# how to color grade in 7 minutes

If you clicked on this video, you're interested in color grading. But what is color grading? Color grading is the video filters and stuff like that you can use to enhance your content. And today I'm going to teach you how to do it. Color grading won't make your bad videos good, but it'll make your good videos even better.
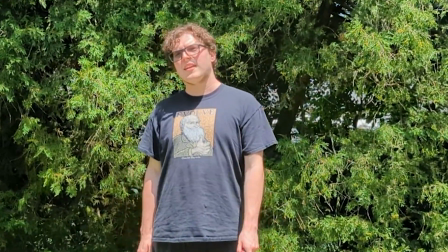(0:24)
Color grading can be one of the most important things in any sort of video shoot, whether it be YouTube or anything else.
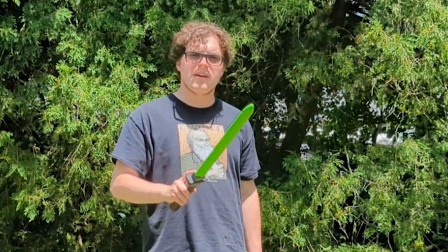(0:30)
It's partly what decides your theming, in addition to whatever else you're doing in the movie.
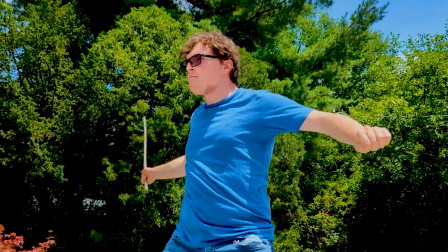(0:35)
It will also affect how it looks to your audience. I'm going to give you an example here though.
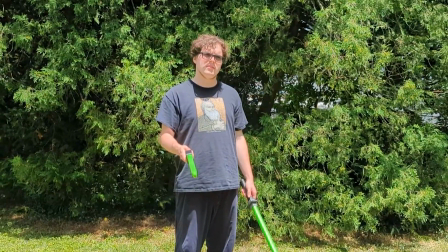(0:41)
Say you're shooting a fight scene, and you want it to look its best.
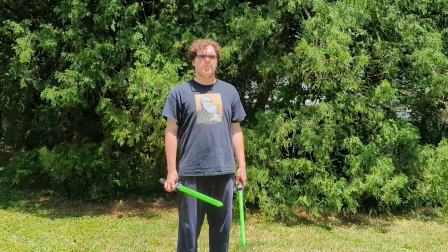(0:47)
See this natural light? This isn't even that bad. It would probably look good like this.
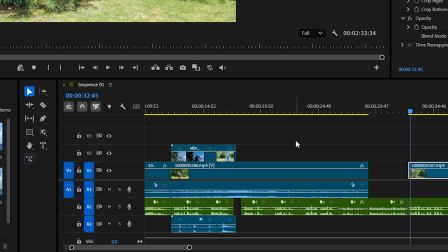(0:52)
Now I'm going to show you an example with this clip I have created myself. If this were a fight scene, this look might not cut it.
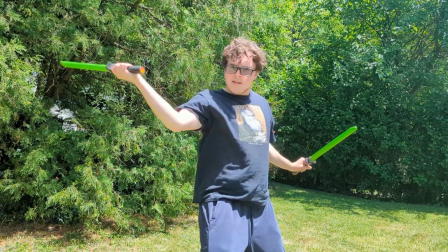(0:59)
This is how it looks by default, with any sort of camera really. I am using my phone, a Pixel 6.
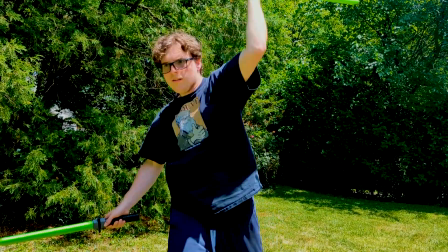(1:06)
This is it color graded. This is vibrant. It puts emphasis on the color, and you notice it's not as white in terms of the color.
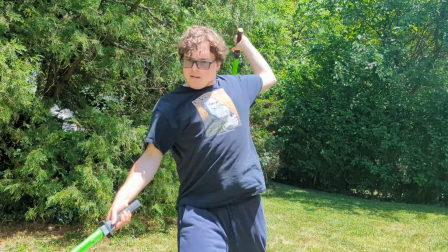(1:13)
There's still light, but there's not blinding light emanating from everywhere.
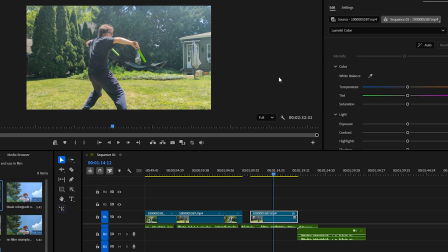(1:18)
Now, angle can be very important for what kinds of color grades you could use to enhance a scene.
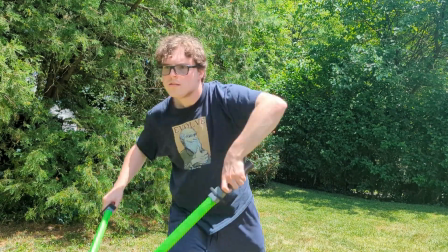(1:26)
This is facing towards the light, so naturally everything is a bit brighter than it looked before, limiting the types of color grades that could be effective here.
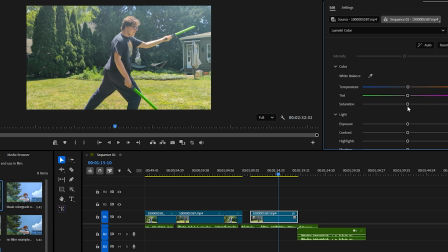(1:35)
Remember, color grading is a filter. If your footage is bad or there's some blinding light in the middle of it, there's only so much you can really do.
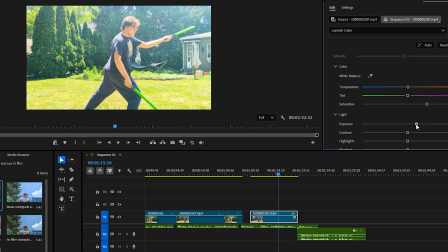(1:43)
Sometimes you might just need to reshoot a scene.
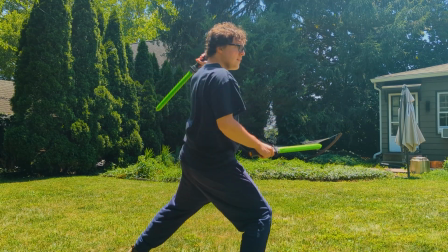(1:48)
However, in a very green environment like this, a warmer color grade can sometimes help soften
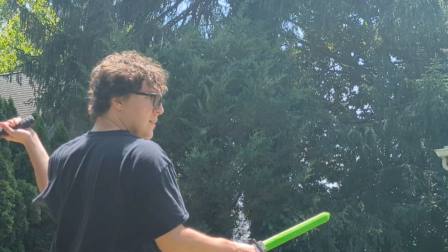(1:54)
the white, foggy nature of the brightness.
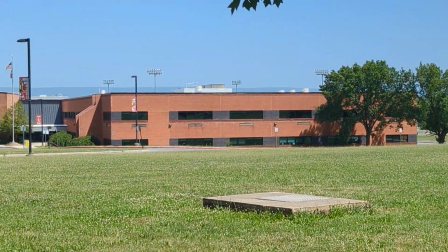(1:59)
When I was in high school, I had a great productions teacher, Mr. Michael McKernan.
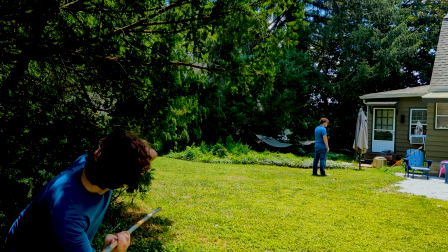(2:05)
Now, I won't claim that everything that I am saying here and everything I have done has come from that,
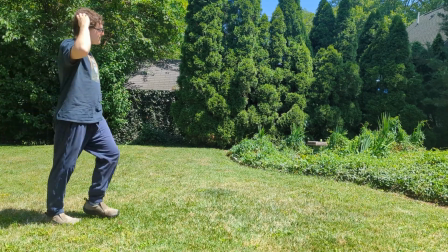(2:11)
but oftentimes we need some important and knowing figure from which to base our information from.
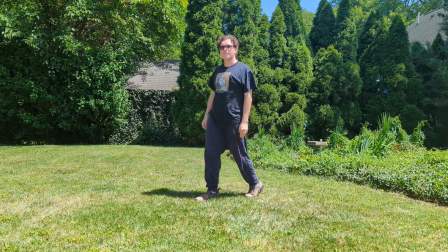(2:18)
A real good stepping stone for any learning experience is, in fact, a teacher.
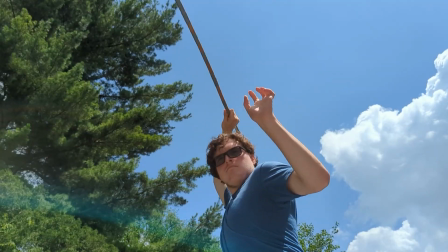(2:22)
Now I'm going to show you my recent favorite color grade, which I call Vibrant Epic.
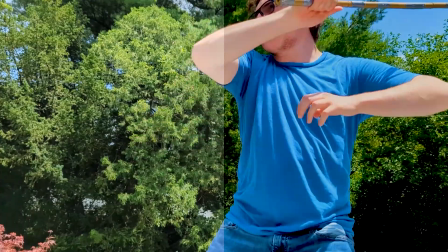(2:29)
The left is ungraded, and the right is my grade.
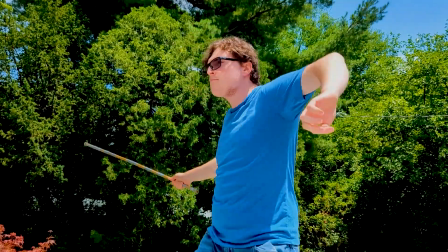(2:33)
It makes everything a little bit more colorful and less white ghosting from light, with a side effect of dark undertones.
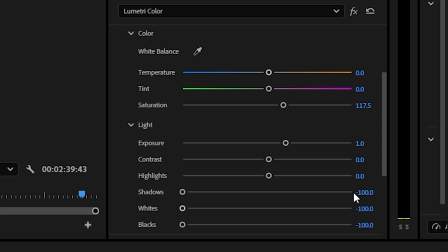(2:43)
These are the settings I used to achieve that effect. If you want to try it out, feel free to try it out. Now, in your own videos, or whatever, ideally you would want to change the color grade for each individual
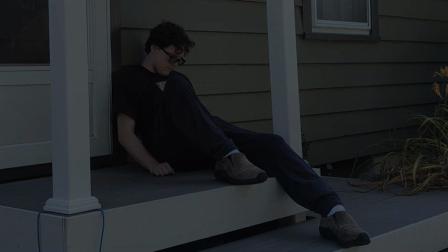(2:59)
video to whatever suits your environment and what you're talking about best.
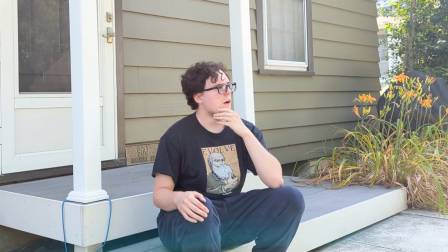(3:04)
Say, in this video, you were a down-on-your-luck cop. You don't want it looking like this.
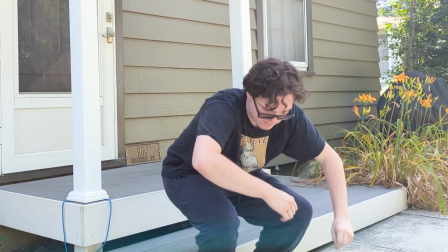(3:10)
You want it to match the dreary tones of maybe depression, loneliness, and homelessness.
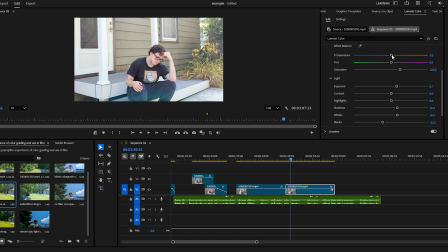(3:16)
You might go for more blue of a temperature, the opposite of what you might use in a greener environment, and maybe lower the saturation and increase the blacks and stuff like that.
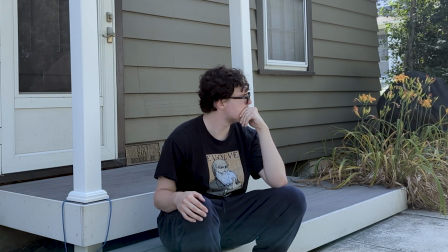(3:28)
Because if you were going to sell a story to an audience, you need the story to look like what's going on.
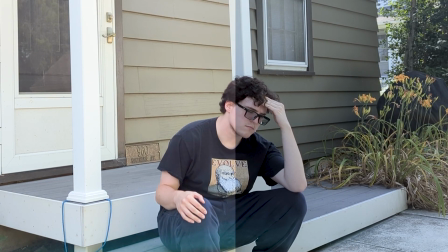(3:34)
You want your videos to be as dressed up as you are. Hopefully, anyway.
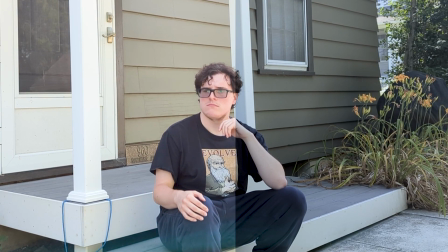(3:39)
You wouldn't go to a job interview nude, so don't let your videos go out to your audience nude and uncolor graded.
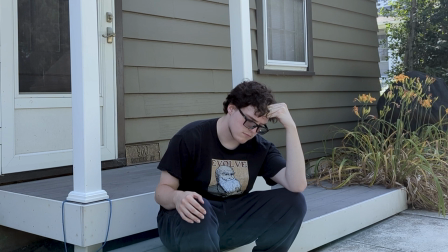(3:48)
Because going from this to this will have a greater effect on your audience, especially if it's something dark.
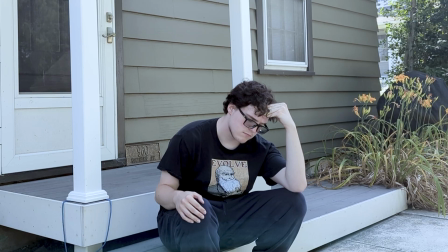(3:55)
Now, if you just want to make your video look better than it actually is, bluer tones are better for industrial type environments like modern housing.